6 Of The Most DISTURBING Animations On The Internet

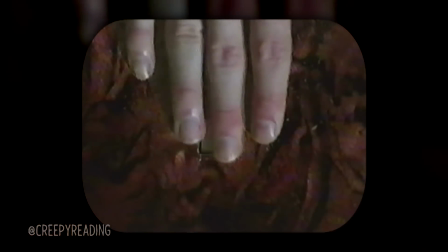[16:24]
After discovering that the only circumstances he can change in his life are in his own head,
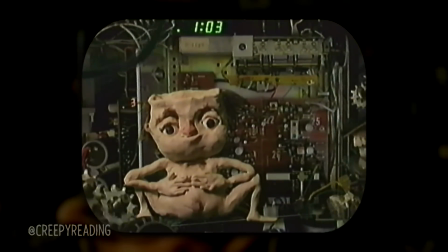[16:31]
the creature is suddenly put at ease, even as the machine continues its clanging behind him.
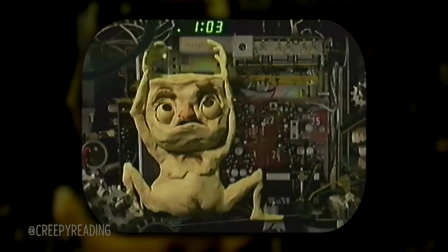[16:38]
This animation is a direct examination of anxiety and irrational fear.
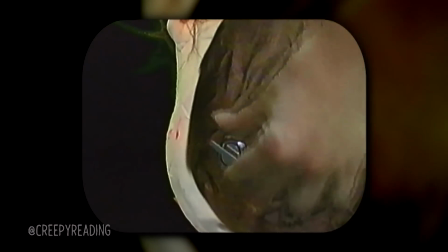[16:43]
Just like in real life, and people like me who struggle with anxiety disorder, there is no explanation for the onset of paralyzing trepidation.
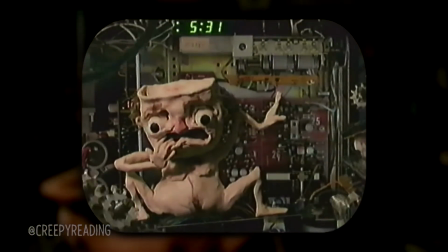[16:52]
The constant alarms and resulting panic depict an internal
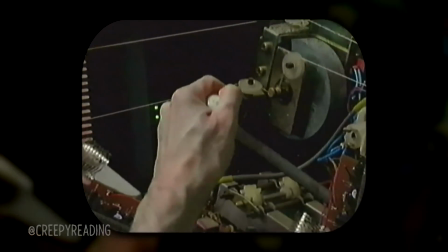[16:57]
struggle over an external situation which cannot be controlled.
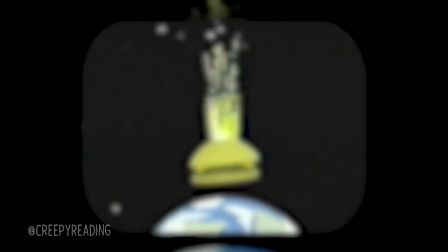[17:02]
For better or for worse, the feeling of losing control over a stressful
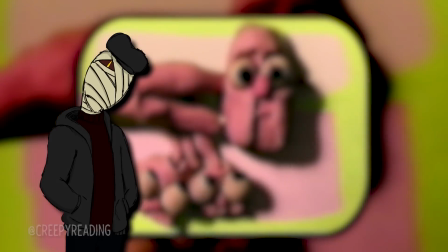[17:09]
situation or not being able to have control when you suddenly begin to panic is deeply disturbing.
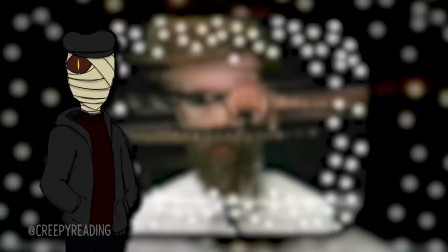[17:16]
Which is why us, and more specifically me,
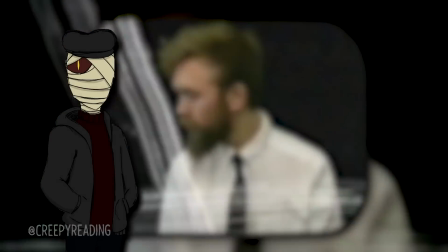[17:21]
find Jack Stalber to be so unsettling,
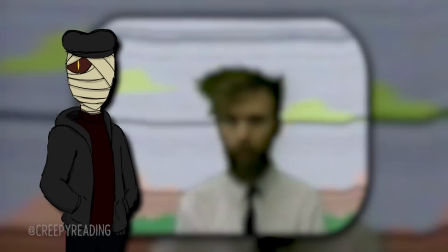[17:24]
as it's able to use surreal imagery to convey a very real and disturbing problem.
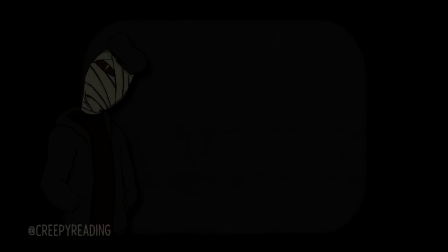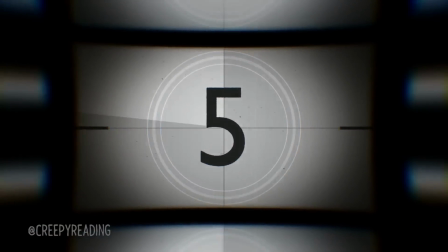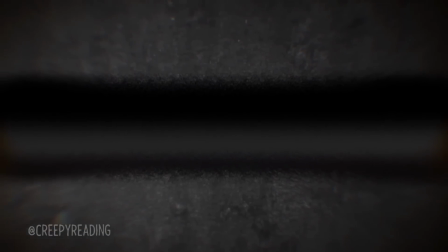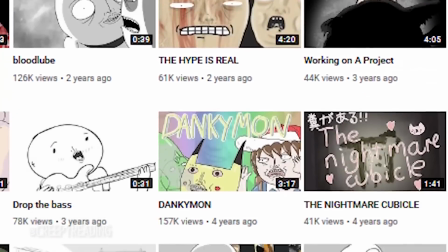[17:49]
The Sad Man stands out among the other animations on Jake Lava's channel, which all feature voice acting and a more obvious focus on comedy.
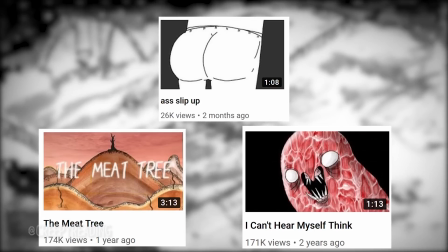[17:58]
Sketches like Meat Tree and I Can't Hear Myself Think contain the same style of gross-out horror visuals,
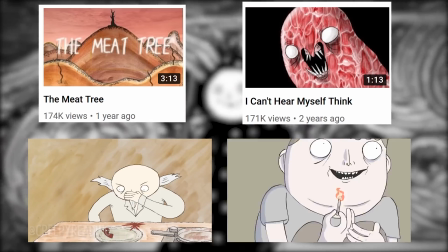[18:04]
but contrast them with a clear punchline, which makes the video seem like a dark joke that you're being invited to hesitantly laugh along with.
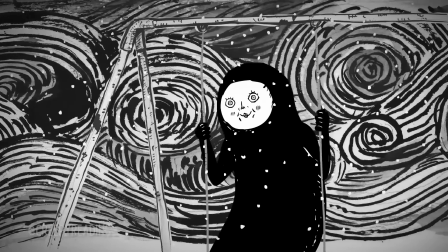[18:12]
The lack of dialogue in The Sad Man, along with Jake Lava's experimenting with a darker background design and a more subtle approach to humor,
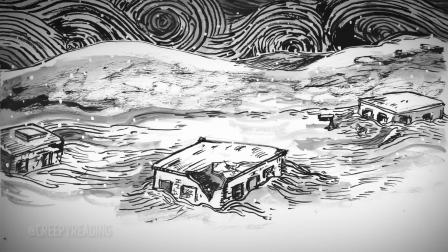[18:20]
makes it unlike the rest of his animations, lending to the creepiness.
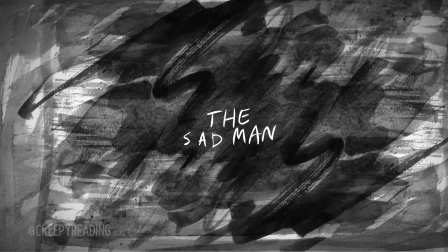[18:26]
The story of The Sad Man begins in the same way that it ends,
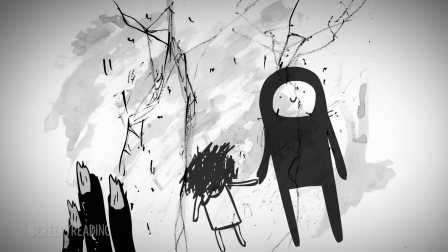[18:30]
with a masked creature in silent mourning over a scratched drawing on the wall, which will be important later.
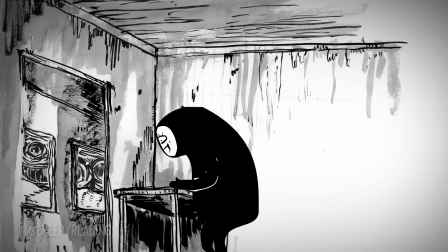[18:36]
We quickly discover that one of the reasons this creature is so sad is because he dislikes himself and wants to hurt himself,
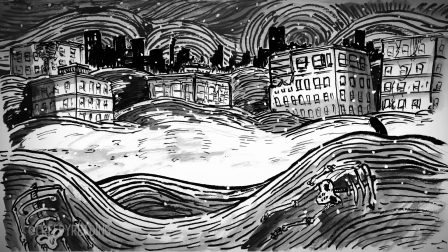[18:43]
doing so by tearing away his fingernails. The creature is also sad because he is lonely, having nobody to go on walks or play on the swing set with.
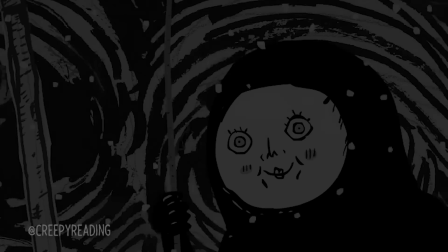[18:52]
Something is definitely wrong, given that all of the buildings seem to be abandoned,
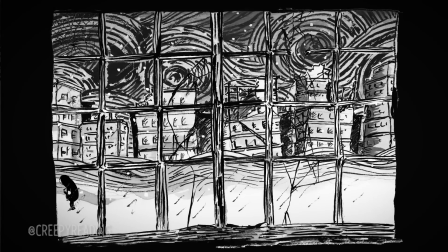[18:57]
which creates a wistful feeling when paired with the animation's lonesome and droning soundtrack.
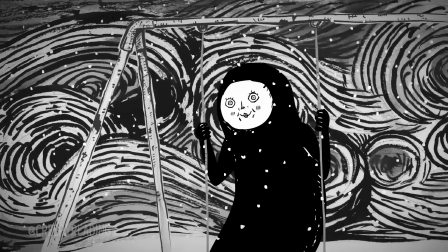[19:07]
Around halfway through the video, the Sad Man is able to overcome his loneliness when he meets a little girl in the ruins.
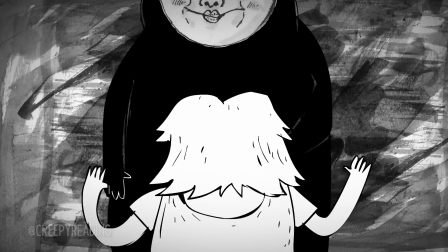[19:14]
She bandages the wound he had given himself, and they decide to stick together, running through the collapsed cityscapes and pushing one another on the swing set.
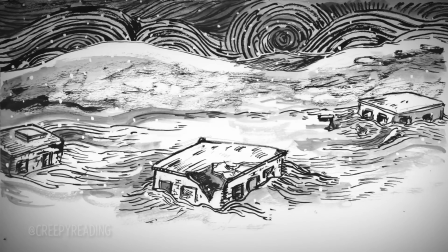[19:23]
They become so close that the Sad Man scratches a drawing of the pair into the wall of his home,
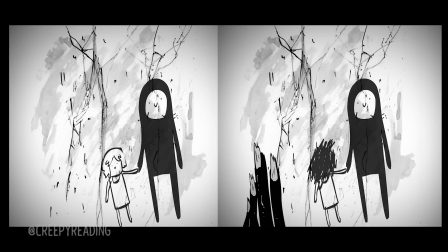[19:28]
which mirrors the same drawing we saw earlier, only without the girl having been etched out.
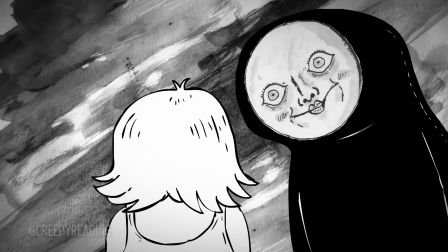[19:34]
This is a clear indicator of the girl's fate, and it isn't long before the music swells and she reaches out to pull the mask off the Sad Man.
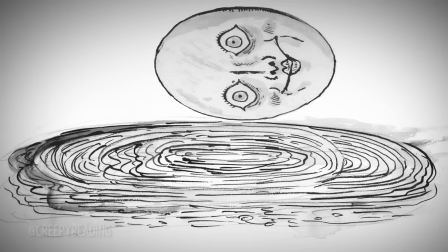[19:43]
Her exact death is left to the imagination of the viewer,
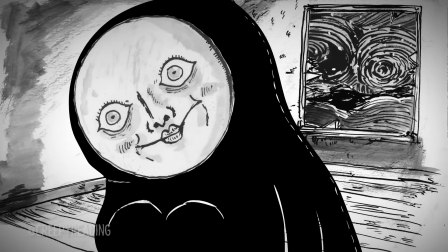[19:47]
though this completes the Sad Man's cycle. and he returns to his home to mourn at the drawing, over and over ad infinitum.
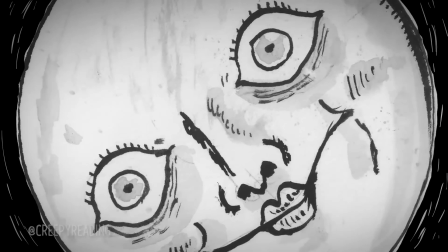[19:56]
The foreshadowing of the drawing on the sad man's wall and the build-up to his unmasking creates serious tension,
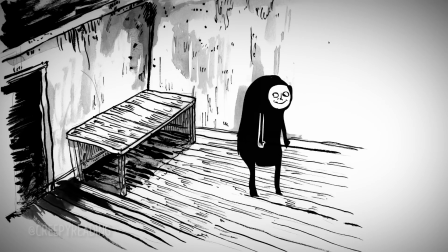[20:02]
despite some of the animation's sillier moments.
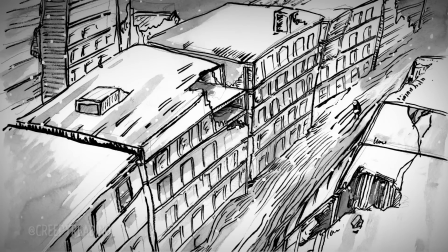[20:05]
The telling of the story without any words is also an accomplishment, and creates an atmosphere that makes the viewer feel as isolated as the sad man.
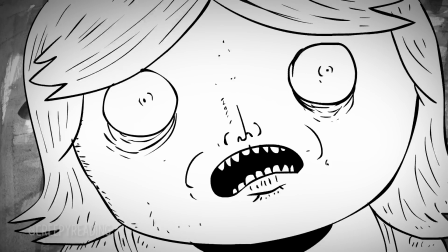[20:14]
The idea that you could be alone forever because you can't stop yourself from hurting the people who try to get close is a horrifying prospect.
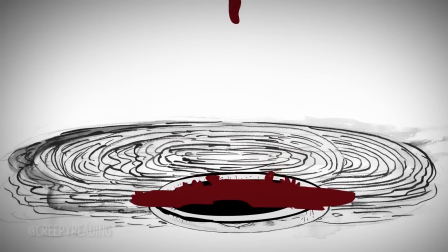[20:22]
And it's what makes the sad man so disturbing.